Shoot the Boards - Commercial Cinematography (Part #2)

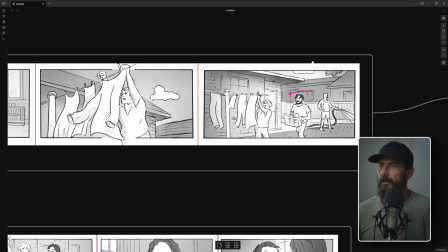[4:08]
Now, if we do have, let's come in here. Actually, it works on both images.
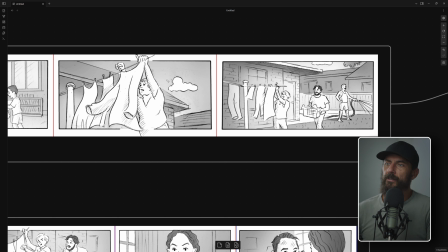[4:15]
Let's come in here and imagine it's backlit, right? I don't want the sun in the frame. So this has got to be high enough out of the frame. Again, slightly later is better than too early in the morning. We've got our edge around here. Are we going to bounce from this side, right? We've got sun over here coming this way.
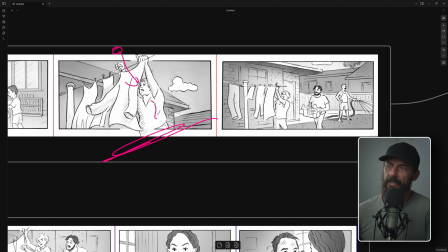[4:33]
Am I going to bounce light back in this way? No. Why? That's a sun sandwich, right? We've got the sun on this side. You've got your bounce on this side, and you've got the subject in the middle. That's a sandwich. Are we going to put the sun up here? So let's draw a line like that.
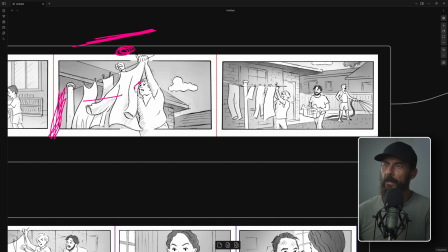[4:49]
Are we going to wrap from this side, right? So I want key bouncing from over here. Okay, that makes a lot more sense, right? Because now we don't have a sandwich. Now we have a sun wrap. Sun wrap is good. What does that mean we're going to do over here? That means we're going to put in as much neg as we can. Absolutely as much neg will fit inside of this backyard.
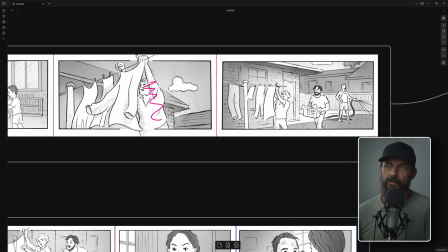[5:07]
That's what we need. Why? Because it will create shape. Because it's going to cut off all of this bounce, especially, imagine that the sun is here. Sun is here. It's going to hit the grass. There's going to be green bounce everywhere. And you know what is not attractive? Green bounce all over people's skin. It looks horrendous.
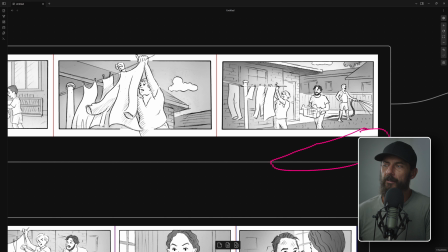[5:24]
So maybe even some blacks on the ground to, if we are able to be here at the right time, to soak up all of that bounce that's going to be coming back at them. But definitely lots and lots of bounce over on this side. Or sorry, lots and lots of neg over on this side. And the problem is, let's come over here to our main page here.
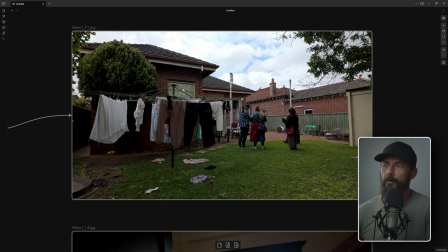[5:44]
Do you see the problem with the sun wrap? Right? Imagine our talent is here and here at the what do we call this thing? This thing that dries. Oh my gosh, I'm losing it. Whatever. This the clothes drying rack. Okay, this little thing. There's no space over here. Zero space.
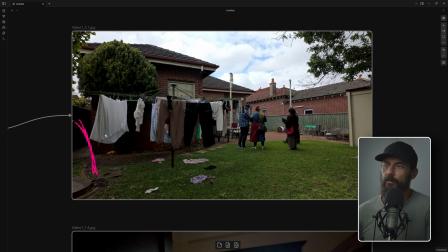[6:04]
Absolute donuts. We cannot fit in a 12 by 12 over here. You can't fit in an 8 by 8. You'd be lucky to push in a poly. The other thing is, if they are standing here on the edge, we don't want them standing back here because then they get blocked by this light.
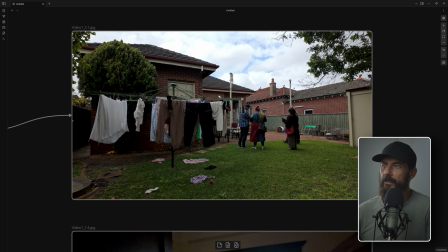[6:18]
Even if it's 9 o'clock, right? This is still going to be in shadow. They have to be standing right at the edge here so that the sun is coming through this way. So that's the little gap for them. We're not going to, there's going to be, if you put the bounce here, it's going to be in shadow from this building. So we're shit canning the idea of bounce.
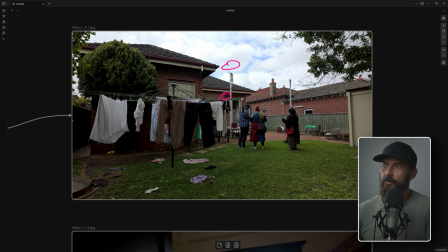[6:37]
So instead of doing that, what we do is sun behind the two of them, just neg as much as you can, walk it in just to the edge of the frame, and then the look is neg,
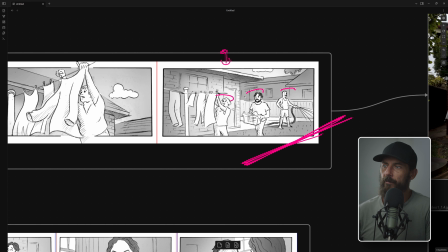[6:51]
sun. All right, if we're here at the right time of day, it's going to look halfway decent. That's it. There's no other, like there's, again, we can't light in here. There's no room. So it's about as a basic approach as you can get.
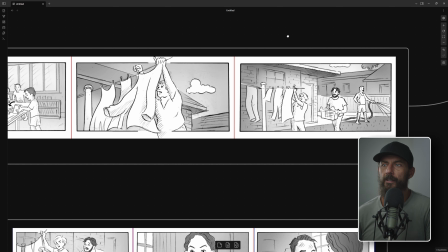[7:06]
The thing that you would be looking out for is because we are shooting, let's see, we're shooting 4 different locations on this day. It's like, can we be here at 8:30 to 10:30? If you get a yes from the first AD, great. You never have to think about it again.
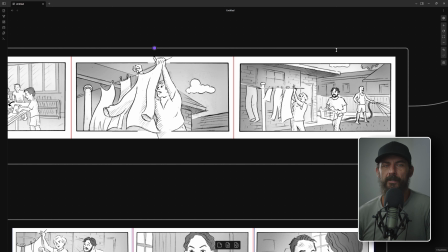[7:23]
If you get a, ooh, it depends on the other locations. It's a stop and pause and go, hold on. Are other locations interiors? Yes. Okay, well then none of those matter. We can light those up. Doesn't matter at all. Zero interest. This becomes the focus of our schedule.
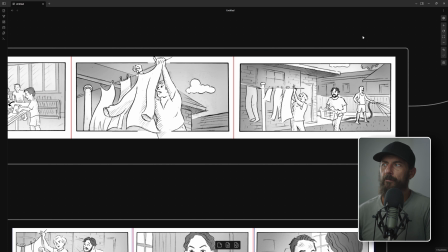[7:40]
We cannot do anything about this shot. Imagine if we're here and it's 2 o'clock, right?
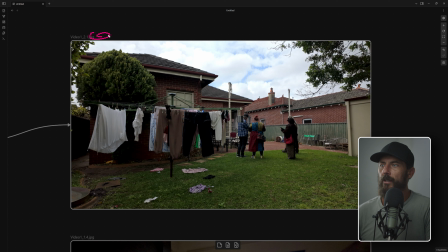[7:47]
And all the sun is coming this way and they're in a giant pool of shadow and the 2 o'clock sun is hitting this back wall and it's lighting it up like a Christmas tree. Any solutions? Nope. Unless we bounce from over here, then we're sun sandwiching. Sun sandwich look good? No, doesn't. Looks horrendous. So don't do that, okay?
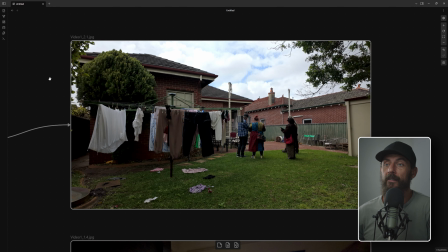[8:04]
So this is like the red flag on the Tech Scout is this is the one scene that we have to base every other scene's timing off of, okay?